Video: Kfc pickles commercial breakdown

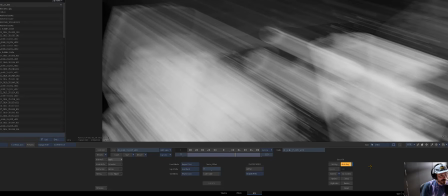Okay, so then the next step was, I used Sparks for this.
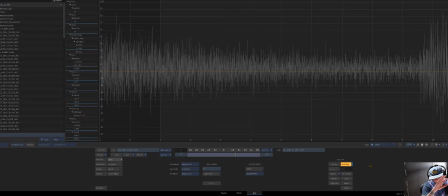So this was edge rays. So this was add the dynamic lighting that kind of helped bed it all in.
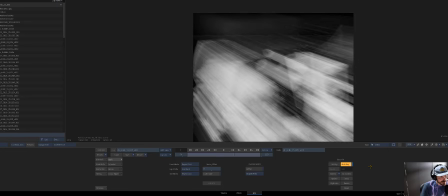If we look through, you can see it's just like a nice like light flicker that's happening.
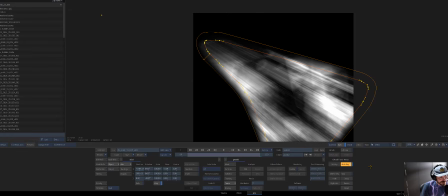And then a G mask to isolate like where that happens. Again, I'm just scrubbing through.
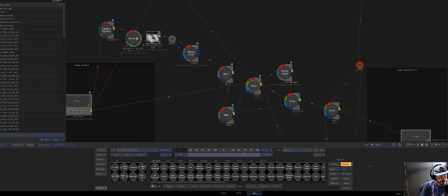Screen that. So this is funny because this is the reason I pre-rendered it. The cache write failed OpenP cache for writing.
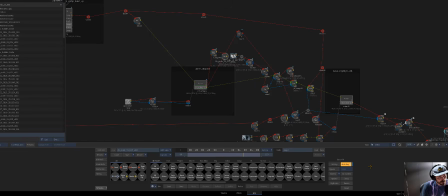So again, that's the whole reason I pre-rendered this, but it's not working. So after that, there was a water highlight hit, which was this.
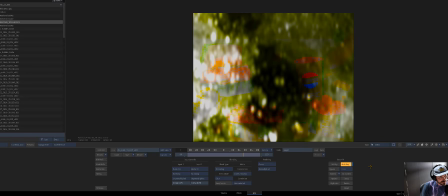And then this, and if I scrub through, you can see
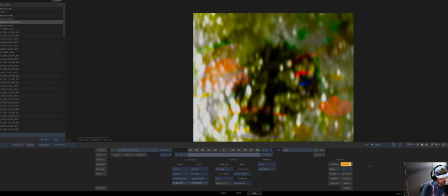it really should not be this slow, but you know, it's flame.
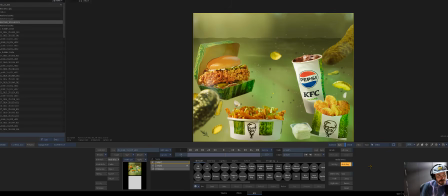Okay, and then this, oh, now it's working because, okay.
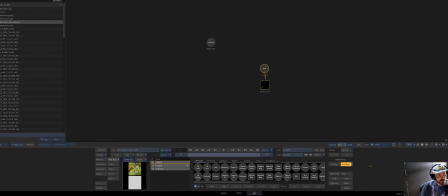So again, everything's getting then warped in here by, if I jump to the thing, that's just an extra element that's like adding some highlights.
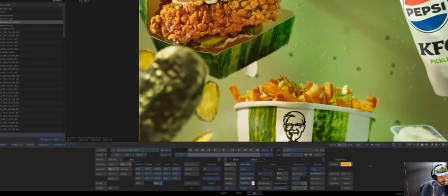If I go in here, it's screened in at 75. I'm going to toggle it on and off.
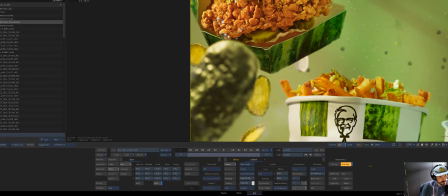You can see it's just adding some extra little niceties to it, everything.
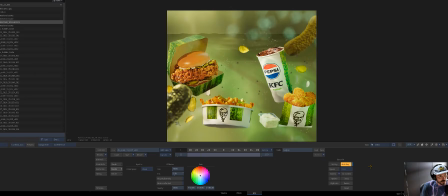Everything then had an extra air glow. So again, F1, F4. You can see it's doing like some cool stuff.
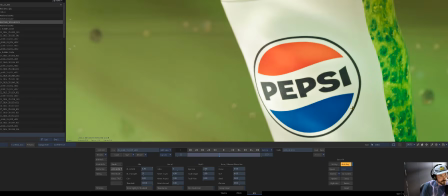A lens blur. Just, again, very subtle.
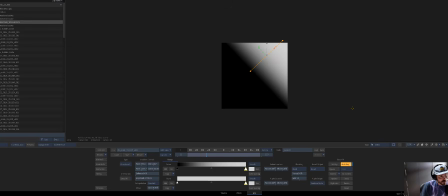That's the what's being blurred. That's our Z mask or whatever.
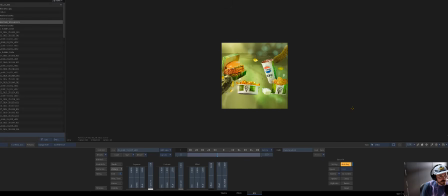And then some grading stuff. So again, that's our little element of light peeking through.
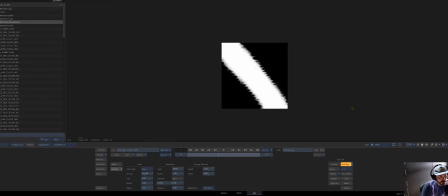And I use Croc Grunge for that. So you can see, again, this is chugging when it shouldn't because this is a very beefy system. But anyway. Shift Escape to bring back schematic.
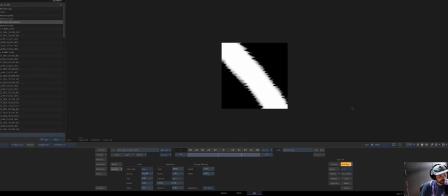It's really chugging, apparently.
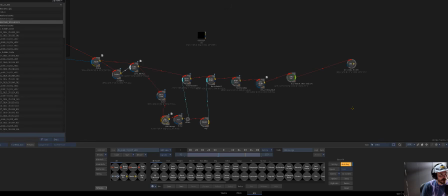Okay. And then there was some extra
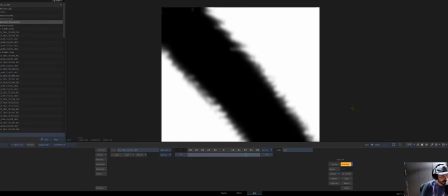grading happening, which was this, the inverse of that,
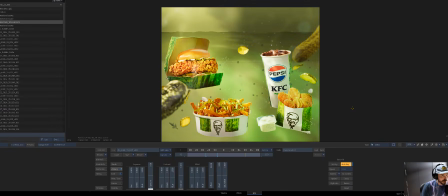which helped kind of frame up what you're looking at, like you can see.
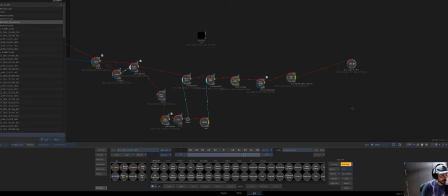So F1, F4, F1, F4. Another extra grade to put it in the world that they wanted.
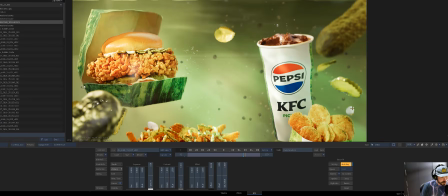So again, that was just tweaking some colors to make it not too green. A nice little chroma warp, which I always like to add. It just really like cements everything you do from an effects world. It just makes everything easier. So we'll let that jump out, undo.
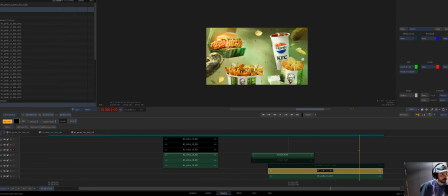It's thinking. So again, if we jump to the pickle one here, let's go to the top.
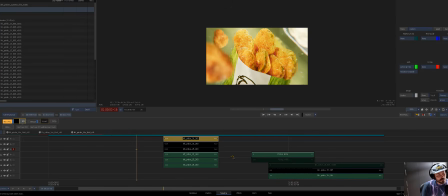I used another matchbox, which is actually very underrated, but like very useful again for underwater stuff,
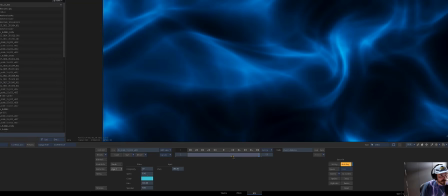which was water turbulence. So these are my settings.
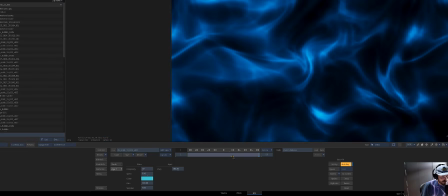So complexity 10, speed 0.5. I press play. You can see what it's doing.
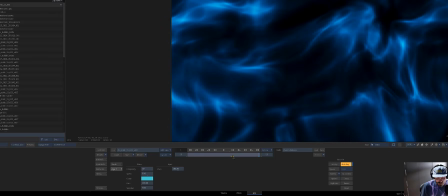Again, it's like a very generic kind of texture,
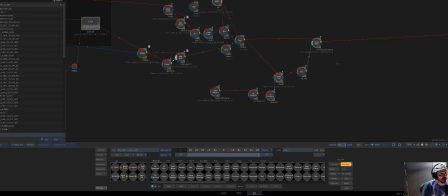but in the real world, if I jump to this one, it's thinking, again, I've like isolated that to where I wanted it, and then I've piped that through a master grade,
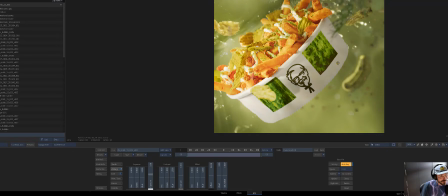and that's just adding some extra
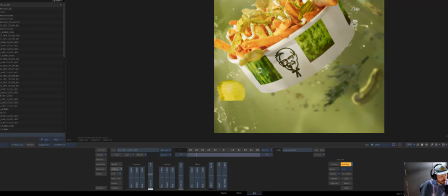lighting interactions, which would be very hard to add outside of that.